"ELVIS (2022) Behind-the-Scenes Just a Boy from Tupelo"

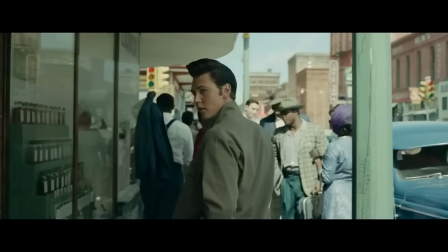8:22 It was a medley of ethnic groups. I loved the scenes that we filmed in Beale Street. It was just so alive. We built the sets of Beale Street right here in Australia.
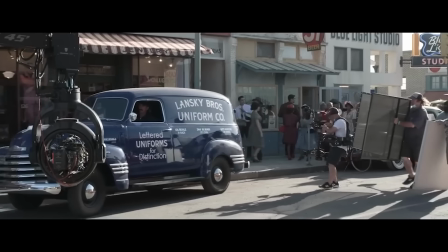8:32 There's like 6 city blocks of the most detailed street vendors and stores, and it was just incredible.
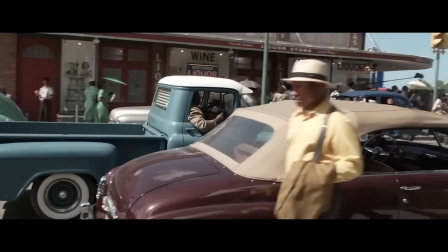8:38 Each decade had a color palette. For Beale Street, it's the young Elvis before he became famous.
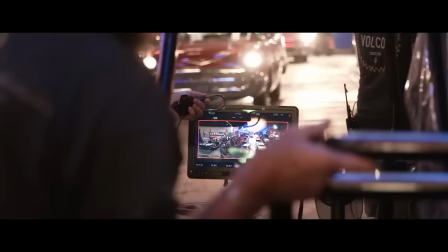8:46 It's darker, it's grittier colors, classic greens and blues and earthy colors. We're able to orchestrate this incredible sort of busy, bustling city. You can get a sense of this is the real deal.
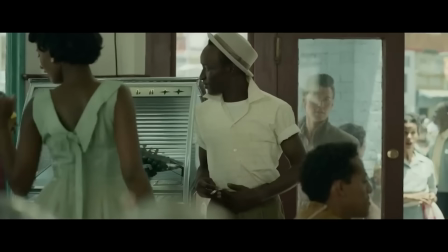9:00 You know, this is what Memphis was like.
You!
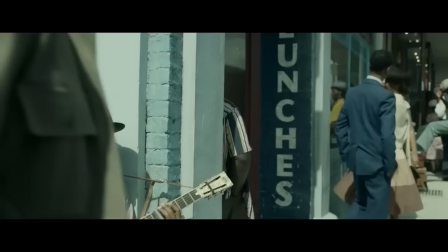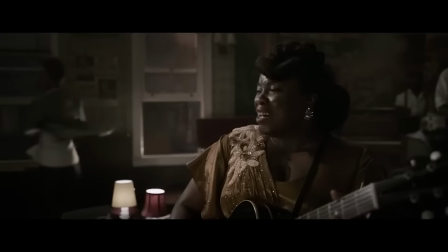9:09 Crowder, Big Mama Thornton, Sister Rosetta Tharp. No one had ever played like that before.
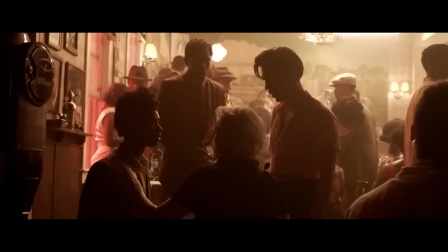9:15 Baz really does understand how much storytelling can be done using music.
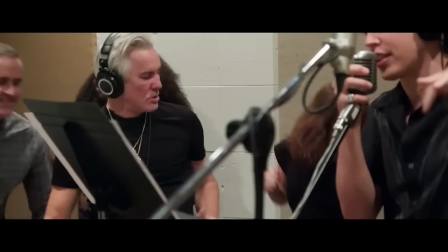9:20 Baz is deeply involved in ideas about how to recreate and rediscover
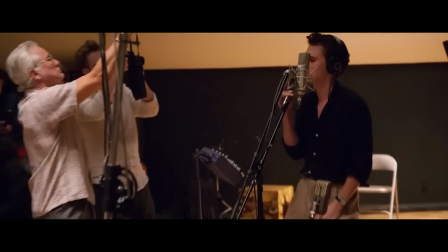9:26 the music of that period and to put it out there in a way as if people never heard it before.
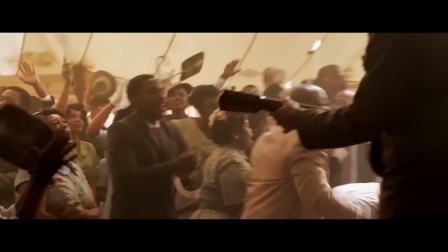9:31 He's always looking for something real. He saw authenticity in what we were doing.
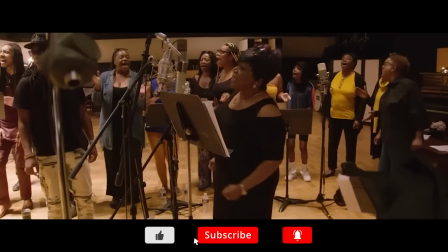9:37 This music you can't fake. You got these kind of singers in the room, something's gonna happen. The phenomena that is Elvis Presley is truly, truly hard for us to comprehend. He's just this young, 19-year-old kid.
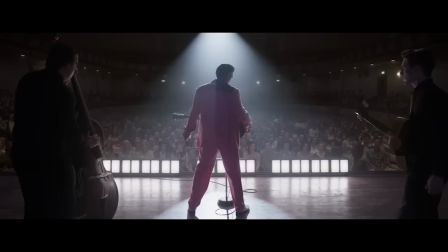9:55 Buddy Holly, when he first saw Elvis walk on the stage, said, "I cannot overstate how strange he seemed."
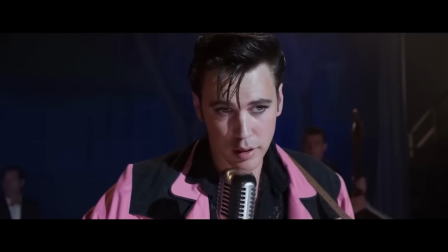10:05 He was both incredibly masculine and feminine at the same time.
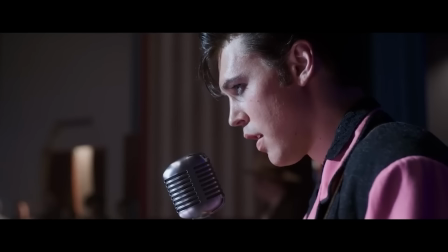10:09 Get a haircut, fairy!
Elvis talks so much about his own fear, his own stage fright.
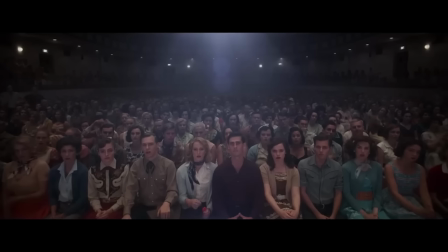10:16 Filled with terror to go out there and perform in front of a lot of people.
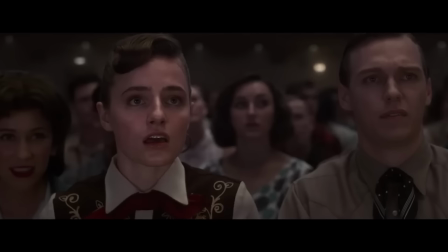10:23 Well, you may go to college, you may go to school, you may have a pink Cadillac, but don't you be nobody's fool.
That was one of the main reasons why he started moving in the first place, was just all this energy inside.
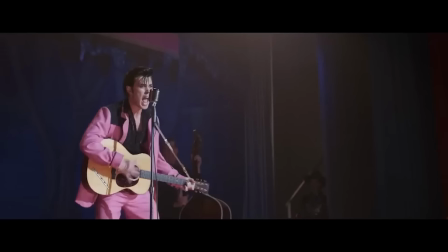10:36 Come back, baby, I wanna play house with you. Oh, let's play house! What are they hollering at? The wiggle! The what? Them girls won't see you wiggle. Come on back.
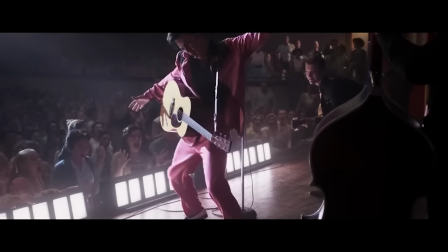10:46 The rock and roll neutron bomb. That's what he was. The atomic performer.
Come back, baby, come on.
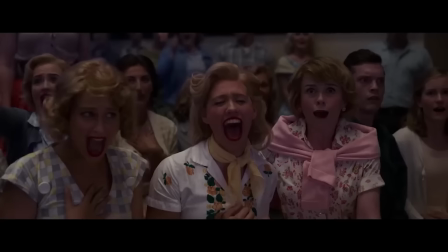10:52 He had this animalistic fire.
Please, Lord, don't let him hurt my baby.
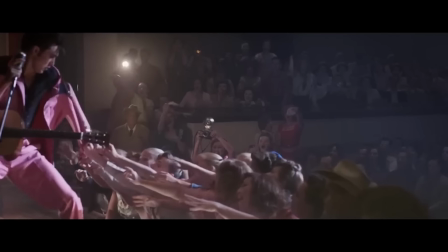11:00 Hurt him? Looks like they want him.
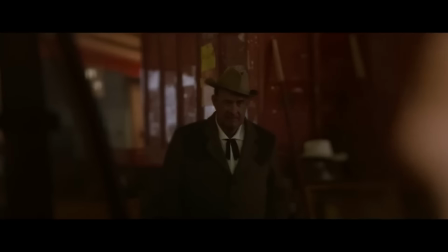11:05 There would have been no Elvis without Colonel Tom Parker, and there would have been no Colonel Tom Parker without Elvis.
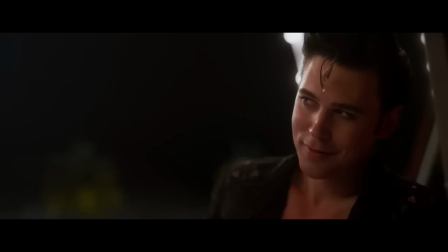11:11 Are you ready to fly? Yes, sir. I'm ready.
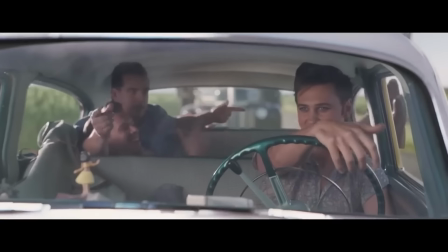11:17 Ready to fly.
The Colonel and Elvis, not even they could imagine just how successful he could be.
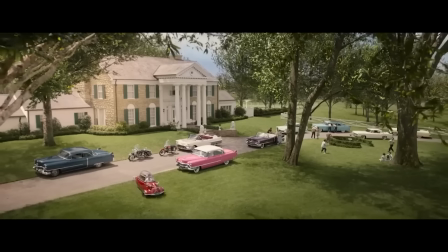11:27 Graceland, very much the symbol of his success. We want to build Graceland in the middle of the Aussie bush. There's Graceland.
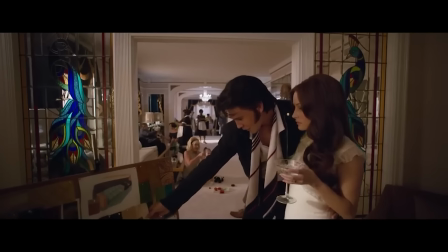11:36 The proportions and all the architectural details are based on blueprints that we were very lucky to access from the estate.
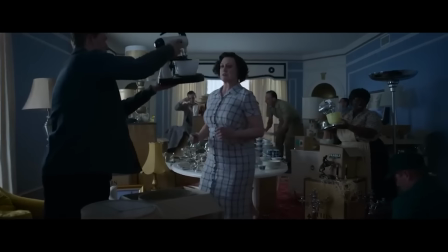11:44 You walk in through this door and you feel like you're right in the real life Graceland. So from the get-go, we're copying a lot of reality. You go for the reality, go for the truth, but what you're also trying to elicit is a feeling, trying to understand what it really felt like to be there.
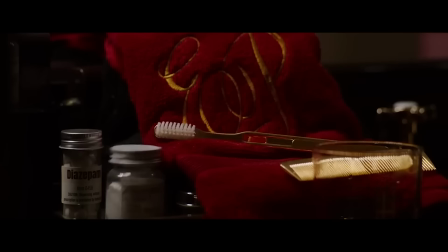12:00 The bedroom is pretty surreal because it's a space that very few people in real life have ever been in. It's velvet and satin and gold, and it was about him putting himself in this bedroom and closing it off.
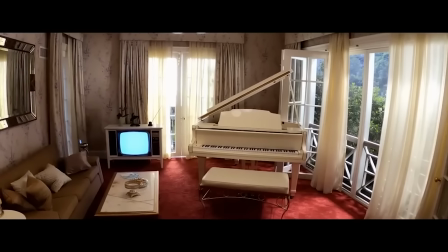12:14 See the sets and how much they feel like the real thing. It makes you feel alive in every space.
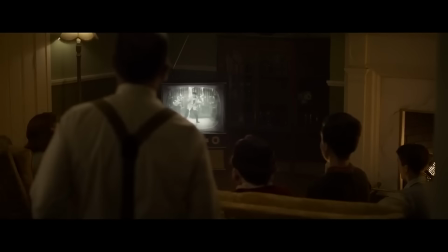12:24 This new rock and roll thing.
Who the hell is that?
Was seen as something deeply threatening.